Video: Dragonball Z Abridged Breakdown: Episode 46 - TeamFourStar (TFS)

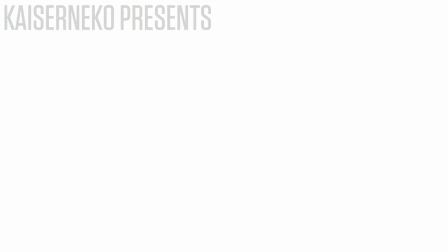Hey there, I'm Kaiser Neko, and we're back with another episode breakdown.
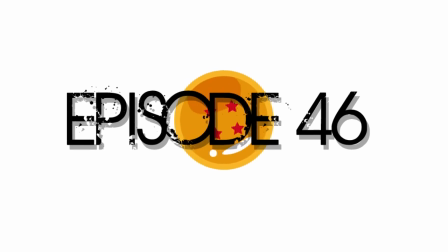Today's episode, 46. 2 in 1 week!
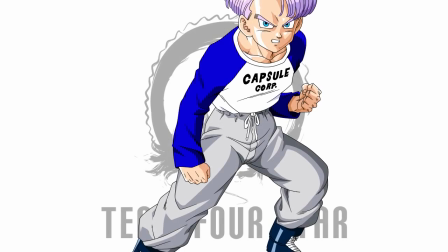Wanted to get these both done and out of the way so History of Trunks can be worked on completely uninterrupted.
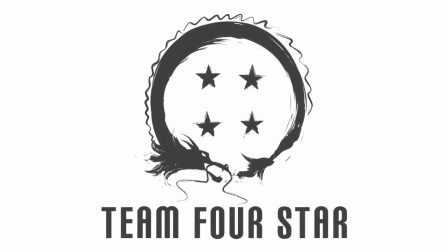This one has some complicated shots, so let's jump right on in, kids!
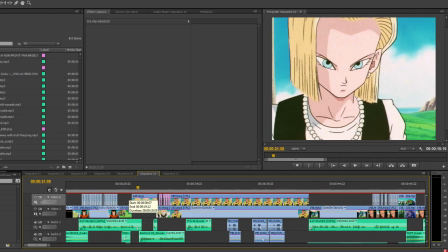Now, this first shot of Android 18 here, I inserted lip flaps for her as she originally doesn't talk in this shot.
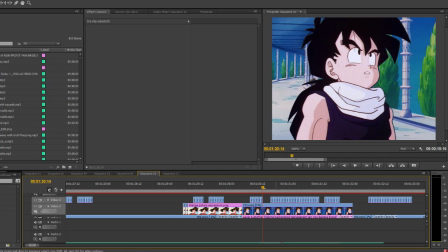This next scene has a more complicated shot, with Gohan being taken from a later scene and pasted over this background.
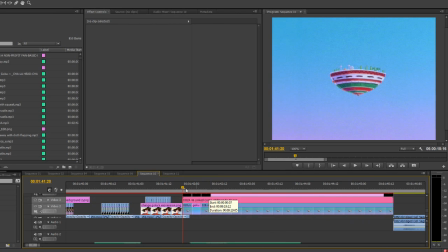The same background Goku gets here. The last edit in this scene is a callback to Krillin's first encounter with Mr. Popo. Goku's body here is just a little black speck. I used motion blur to give it some sense of motion, and as far as the shaking lookout goes,
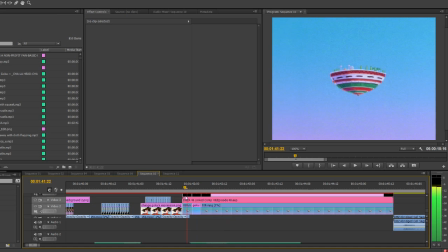I cut it out of the original shot, painted the background, laid it back over the shot, and used the wiggle effect and motion blur for the hit.
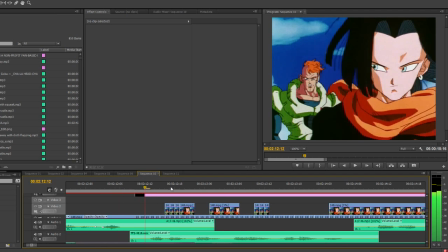Now, post-opening, this shot was a lot more difficult than it looks at first glance.
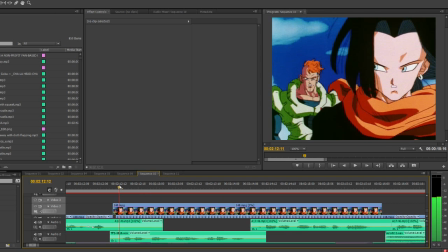Here's the original footage. Instead of trying to lip flap this entire mess, I capitalized on the frame rate of the animation. You see, the shaking is animated every frame. As such, I was able to cut every second frame and essentially remove the shaking, leaving the footage, relatively, easy to lip flap.
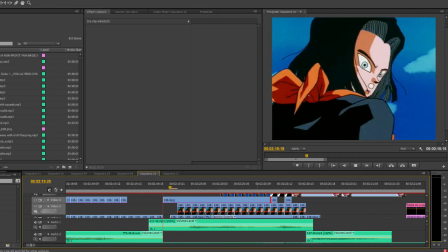I also did it with this shot, and this shot. Next, you'll see Piccolo's fist coming on screen here.
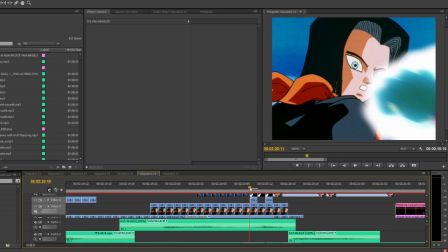That's from another scene altogether, as is the impact star here.
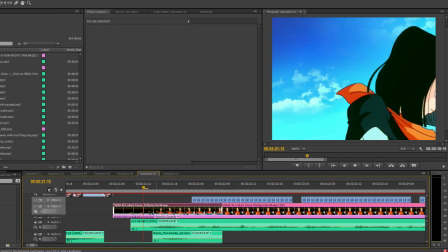Then, this shot of 17 recovering, I had to replace the background, so I used the roto brush tool over 17.
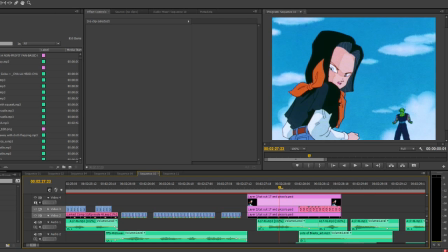Of course, this next shot is gonna blow some minds, I think. See, in this frame, this is where Piccolo was originally.
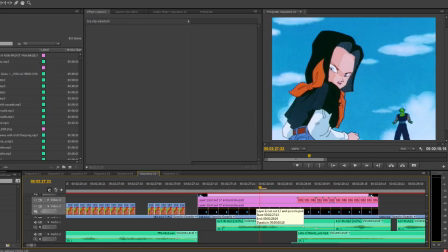Why? Because in this shot, they were flying, but I needed them on the ground as I cut them taking into the air. Then I blurred Piccolo, made him teleport, cut out and repasted 17 from this shot,
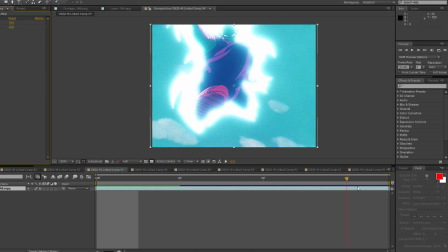and then cut out Piccolo from this shot here with the roto brush to paste him here.
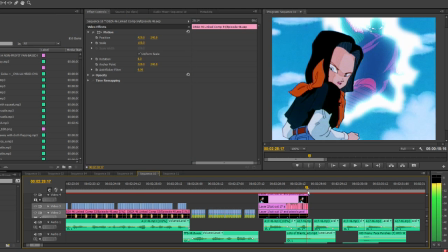I also slightly darkened 17 as Piccolo advanced. The next edit is super simple.
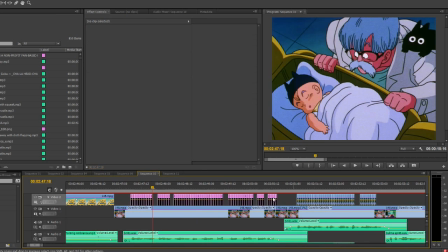I drew lip flaps for Piccolo in this shot. Now in this next scene, Dr. Brief needed some work done.
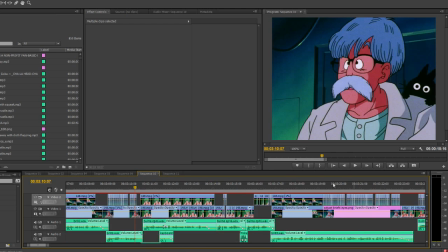See, I had to move his lip flaps from this shot and moved his eyes in this shot, as well as edited his eyebrows accordingly.
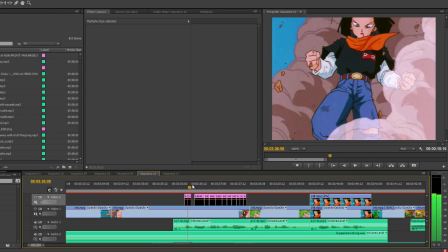Back to Piccolo versus 17, I ended up drawing lip flaps for 17 here.
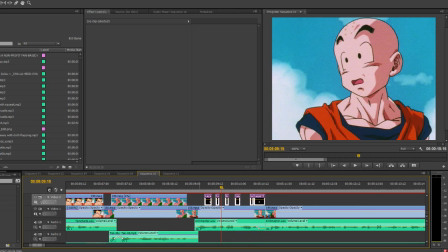I also edited Piccolo's eyes here. Next scene, I ended up editing Krillin's mouth in this shot to give him lip flaps.
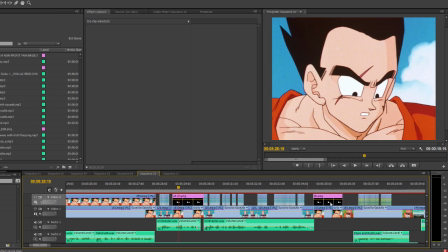I edited Yamcha's eyes to look down in this shot, and then in this shot to make him look more shocked.
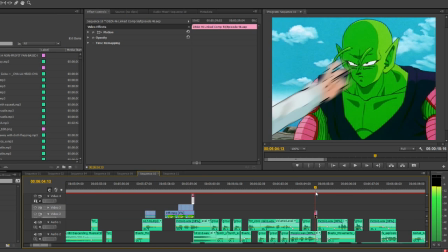I edited 17's arm into this shot, as well as this shot here. Now, things get complicated.
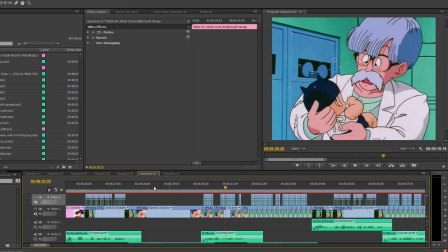In this scene, we wrote a lot of conversation between Dr. Brief, Yajirobe, and Bulma.
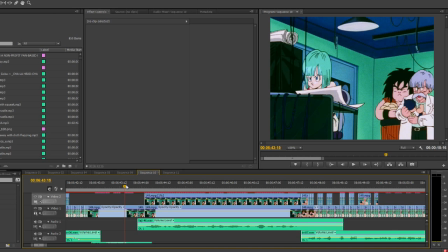I gave Dr. Brief some lip flaps here, borrowed from Yajirobe.
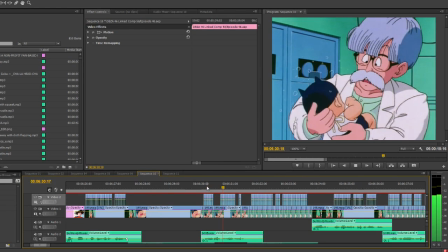In this shot, I borrowed lip flaps from Dr. Brief from another shot, overlaid it here, and moved his eyes to look at Yajirobe.
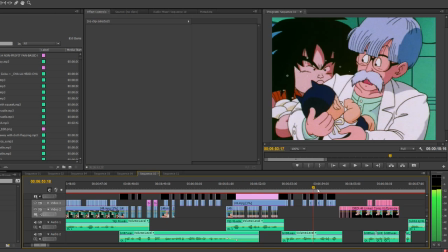Then, I needed him reacting in this shot to Yajirobe,
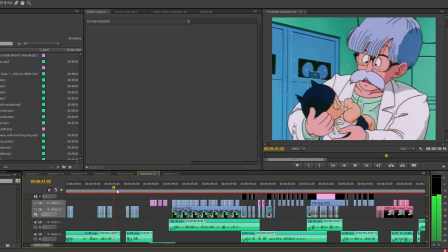but the shot I needed for him existed in another part of the scene, where Yajirobe was not in frame. As such, I took that shot of Dr. Brief here, used the roto brush, then plastered it over this scene here.
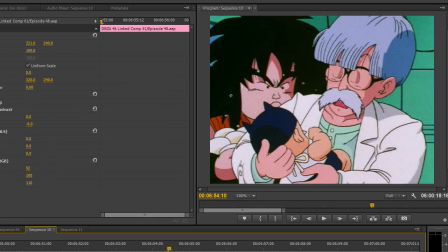That's why the background changes brightness subtly. I also drew some closed eyelids for Brief before he moves his head.
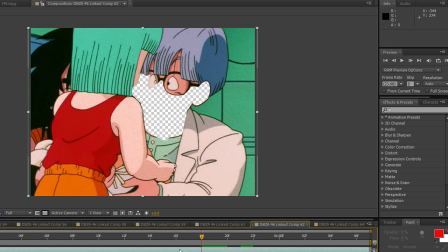I then used that shot of him here, roto brushing Bulma as well.
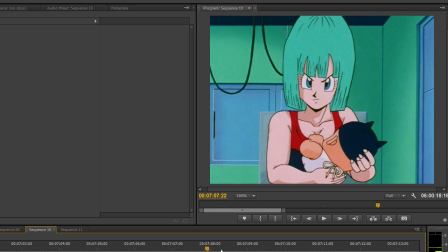The last edit of the scene? Giving Bulma new lip flaps. In this next scene, I moved Tenshinhan's eyes as the conversation went on.
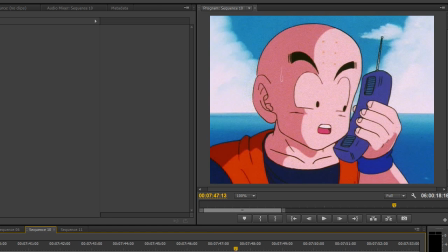I also animated a smile on him in this shot. I also redrew part of Krillin's lip flaps to give him a closed mouth flap,
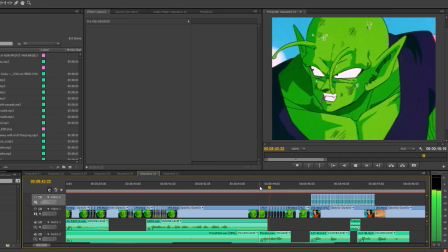and I edited his eyes to look at the phone. Next scene, I colored Piccolo's tongue as it was missing color originally,
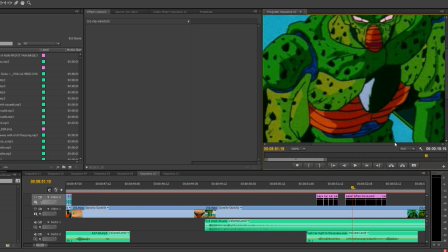and drew in lip flaps for Cell in this shot.
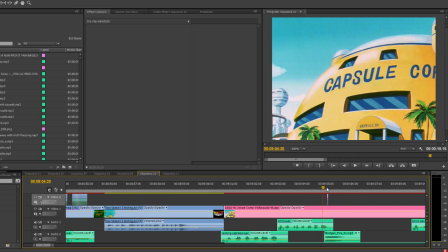Lastly, in the eye catch, I blew out the window using the shadow tool in After Effects along with a motion blur.